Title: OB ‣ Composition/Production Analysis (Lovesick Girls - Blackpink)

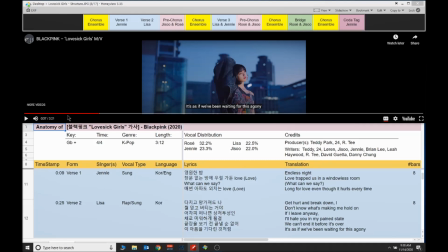[8:38]
Notice how the drum fill here is an exact duplicate of the one used from Jennie's verse to Lisa's. Let's listen once more.
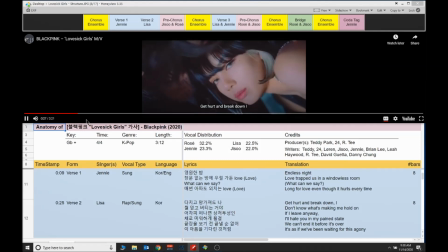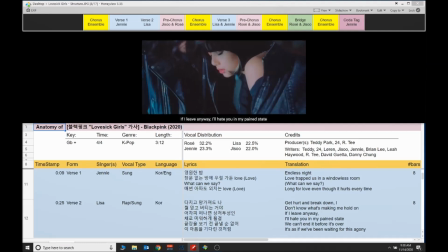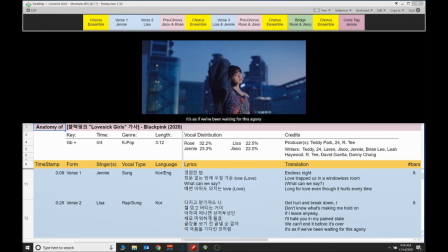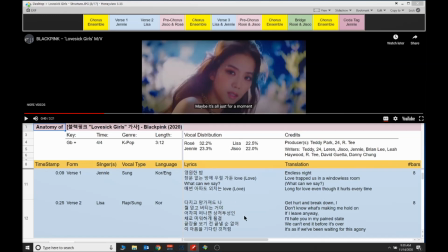[9:03]
Wow, this is so beautiful. It is very clear, visually, that we are in a brand new section. See how the palette has completely changed? Gone are the black and whites, and now we are in a full bloom of colors and pastels, a hint of sunlight,
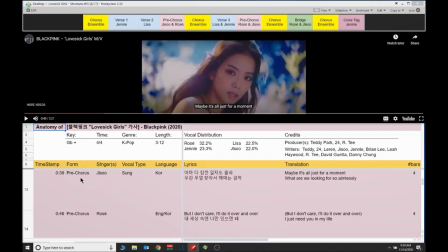[9:21]
and Jisoo's features so softly and beautifully framed, as she is in so many Blackpink videos.
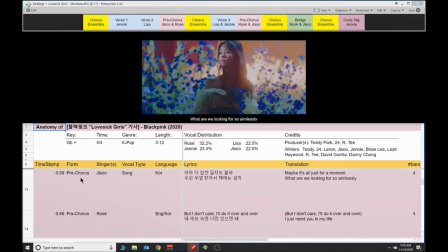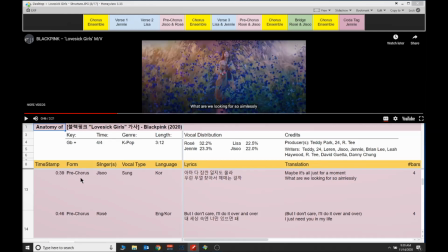[9:35]
So the instrumental texture has also radically changed. Gone is the bass guitar and bass drum, replaced by a straight-up acoustic guitar with an energetic, variable strumming pattern.
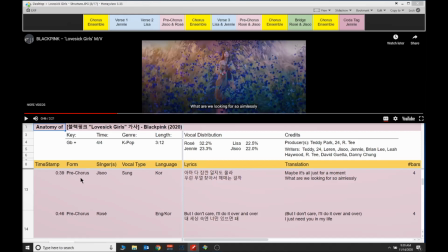[9:49]
Jisoo's voice is so different from her counterparts, a little husky with softer vocal formants. From an orchestration point of view, this is a well-crafted change. Let's hear Jisoo again and continue with Rosé.
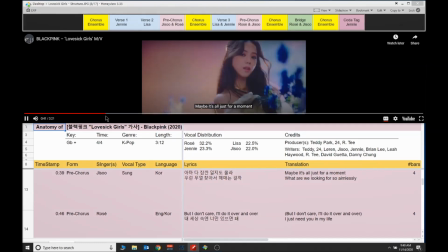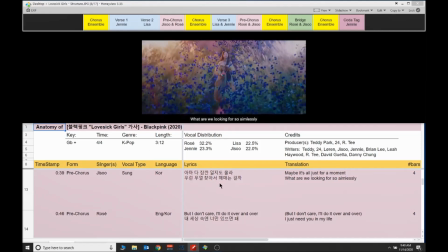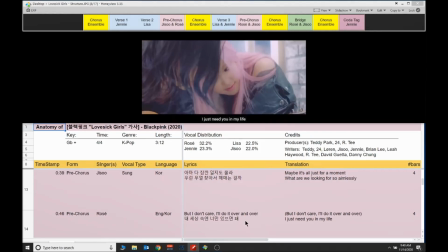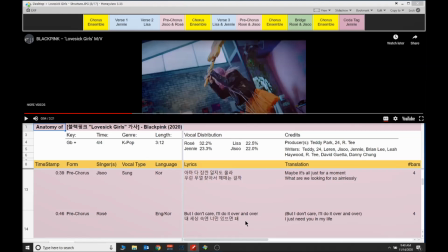[10:21]
Here, the background textures and timbres remain the same as in the previous 4 measures. Again, the producers enhance the sonic interest by introducing more elements,
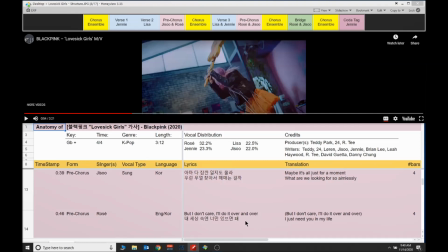[10:33]
especially that crisp and snappy snare pattern, and a kind of brassy synth low tuba on the offbeats. This is a foreshadow of the rhythm, a kind of echo on the offbeat feel that characterizes the chorus,
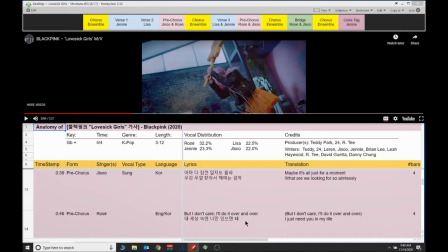[10:50]
and that's really what this pre-chorus is all about, setting up and driving the listener to the main hook. I really love how the girls' 2 voices seamlessly overlap here. Essentially, their breath intakes dovetail as they transition from one to the other.
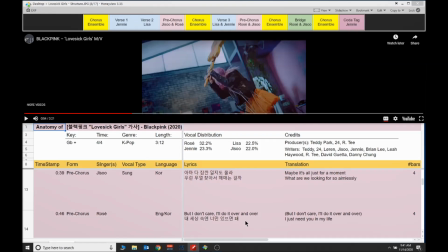[11:07]
Their voices are clearly different in intensity. Rosé's voice has more edge and urgency to it here, capped by yet another somewhat elaborate drum fill ending with a trill trap effect. These fills are important elements,
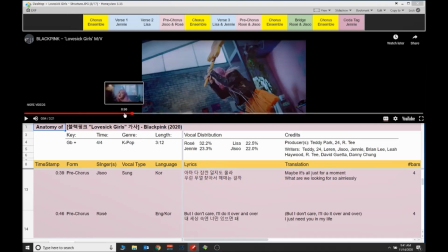[11:23]
here with the slightest suspended pause as it orally signals to the listener that a transition into a new section is afoot.
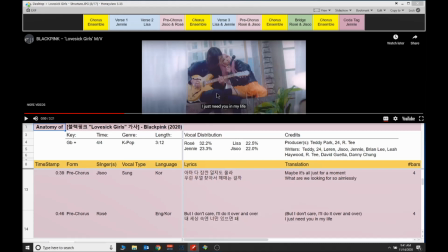[11:31]
Just a quick word about the man in the video here with Rosé. It's actually Løren. He's a musician and guitarist, as well as one of the producers at the Black label under YG Entertainment, and is well known to the members of Blackpink.
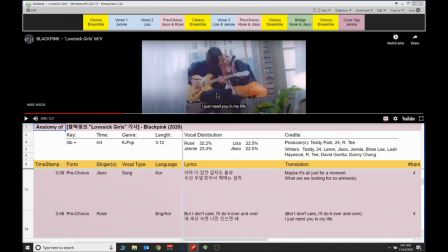[11:48]
You may have noticed that he is also the same fellow that Lisa is snuggling with earlier in the video, and the guy that Jennie is having a fight with in the car. Here, he is also a credited songwriter on this track. Anyway, let's hear Rosé again and then drop into the chorus.
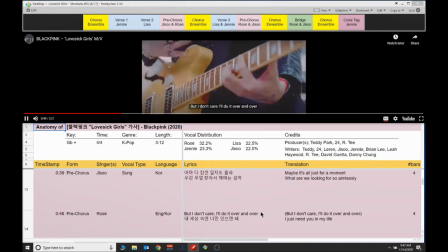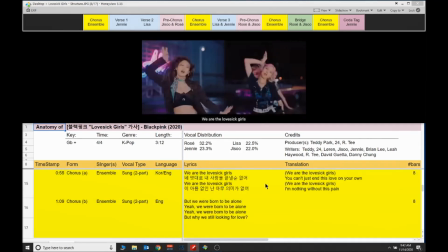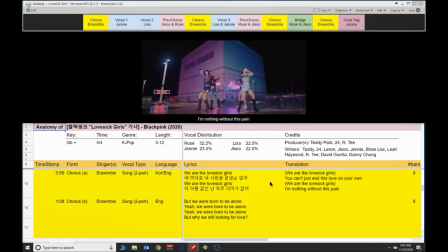So here we are at the full chorus now, 55 seconds in, all 4 girls singing in a pentatonic scale,
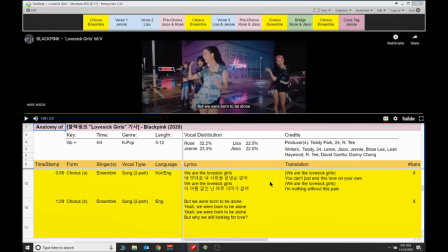[12:38]
chorusy unison over a straight-up drum kit 4 pattern with an 1/8 and 2/16 on the hats.